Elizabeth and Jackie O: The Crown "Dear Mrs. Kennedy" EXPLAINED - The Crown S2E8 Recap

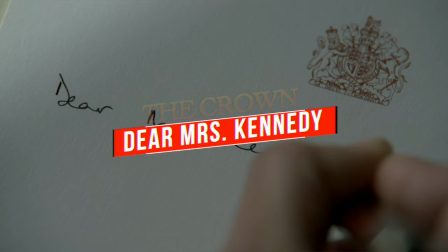[0:00]
Today I'm going to recap one of my favorite crown episodes. It's from season two. It's episode eight.
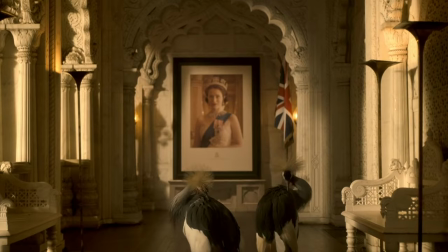[0:05]
It's called Dear Mrs. Kennedy. The scene opens with two African crown cranes, just chilling in a hallway.
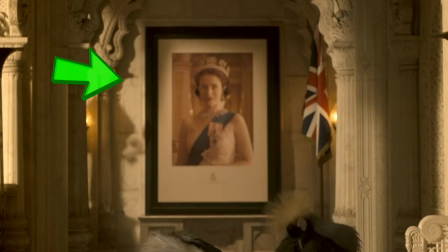[0:13]
Directly behind the cranes is a portrait of Queen Elizabeth. So we know that whatever country we're in has some kind of affiliation with the British Commonwealth. At the very same time, in the next room,
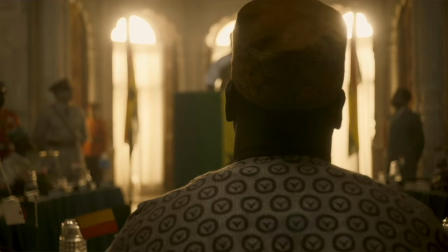[0:24]
the president of Ghana is giving a very impassioned speech to a group of African leaders. and he's saying that it's time to break away from Western influences. What the writers do in the show that's really helpful is whenever they give you a bunch of historical context, they try to illustrate that point.
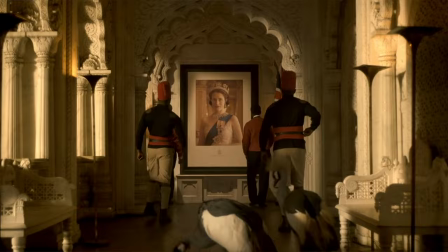[0:39]
So they flash between this scene and the previous scene where they show workmen come in and remove the portrait of Queen Elizabeth,
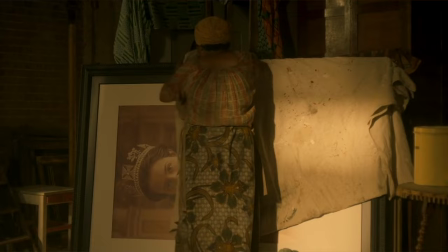[0:45]
roll it down the hallway, and just, like, shove it in a closet somewhere. Bye-bye, Queen.
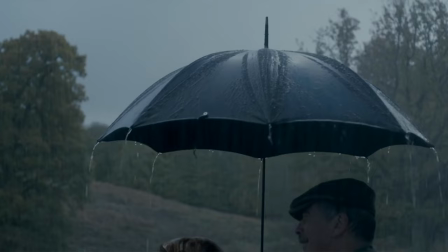[0:51]
We then transition from the bright golden hues of Africa to the gray dreariness of the British countryside, where we see our queen. Her companion says to her, it's definitely seen better days, ma'am. Now, is he talking about the British Commonwealth?
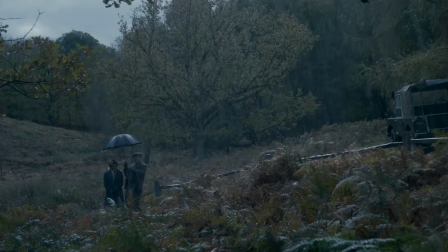[1:09]
I mean, based on the scene we just saw, we're not really sure. And then we realize it's another illustration by the writers. He's talking about an old oak tree. Oak trees are considered the majesty of the forest.
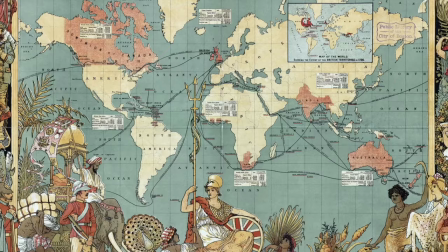[1:19]
So they're comparing the aging of an oak tree to the aging of the empire. A third person then comes in and her companion says to the queen, you remember my grandson? To which the queen responds, yes, I was at his christening.
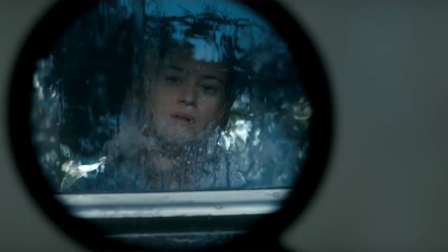[1:37]
Now the focus on the queen's age is reinforced as we see her painfully take off her boots and catch a glimpse of herself in the mirror.
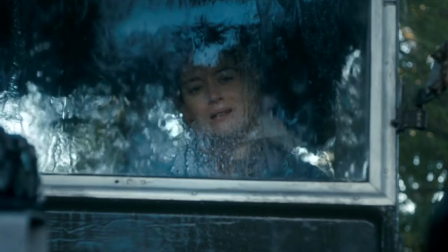[1:44]
Now Claire Foy does this thing really well, where she barely does anything with her face and you totally know what she's thinking. And right now, she's thinking, Hello darkness, my old friend. I've come to talk with you.
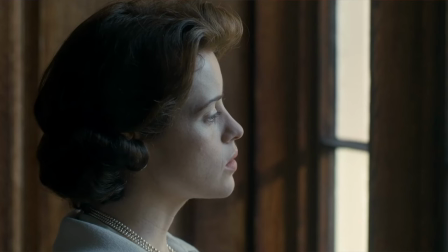[1:58]
This then carries over into the beginning of the next scene, where we see Queen Elizabeth gazing out the window, bitching about getting older to her mom.
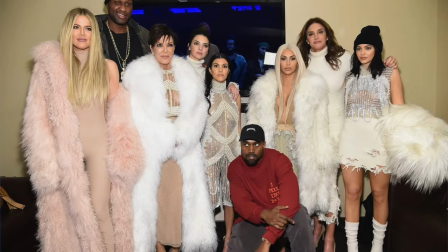[2:06]
The show likes to make the royal family seem just like a regular old family.
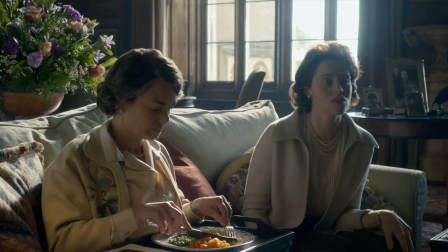[2:11]
So at this point, they have Queen Elizabeth sit down on the couch and have macaroni and cheese for dinner with her mother while watching TV.
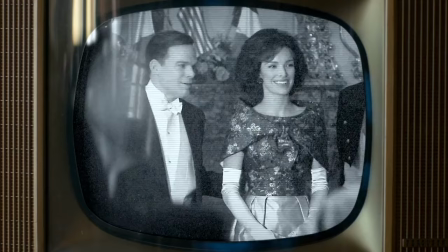[2:17]
It's like a TV dinner. So they watch the news. on come the Kennedys. The Queen Mother in total mom mode just compares her daughter to Jackie and reinforces Elizabeth's insecurities with her age. So it's only been a couple scenes. We already know the foundation from which this whole episode is gonna be built on.
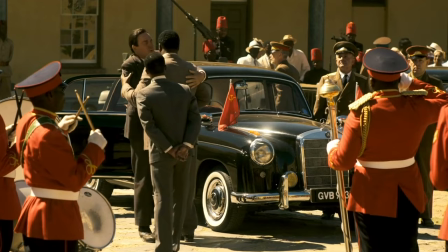[2:35]
The aging of the Commonwealth and the aging of our Queen. We then have a quick shot in Ghana where we see the President of Ghana shaking hands with a Soviet diplomat. So we know that whatever they were talking about in the first scene is already taking place. The Prime Minister then has a meeting with the queen where he informs her of this. So it was just like shit day in the office. The prime minister then brings up what a hit the presidential couple was in Paris. Apparently the president of France isn't the biggest fan of JFK, but he's a huge fan of Jackie. And Elizabeth's like, why? And then the prime minister says, she can speak French. To which Elizabeth is like, well, we can all do that. I love catty Elizabeth. That happens a couple more times in this episode, so hang tight.
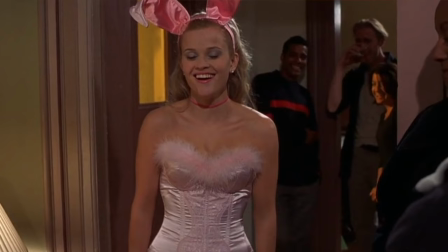[3:17]
Elizabeth then brings up the fact that the Kennedys are expected in London on their way back to the U.S. So now Elizabeth's insecurities with Jackie are going to be, like, front and center. So she now has to pick out a dress to wear. She tells the designer that she doesn't want to feel second best,
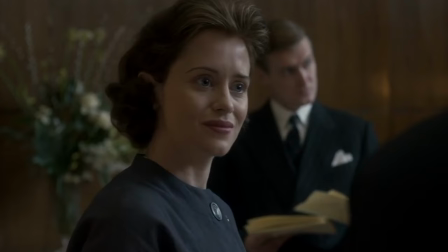[3:36]
to which the designer kind of stupidly responds, well, you are the more senior of the two. To which the queen's like, now, now. He then reminds her that this is a monarchy, and if you've got it, flaunt it. Elizabeth's like, oh yeah, I am queen. She picks a dress she likes, and that leads us into the next scene.
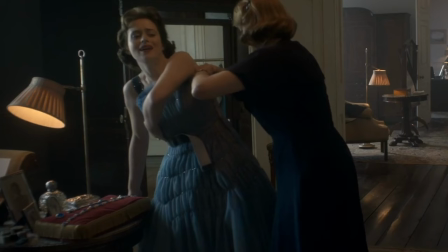[3:56]
Now, the dress she loves so much may be fit for a monarchy, but maybe not the monarch herself.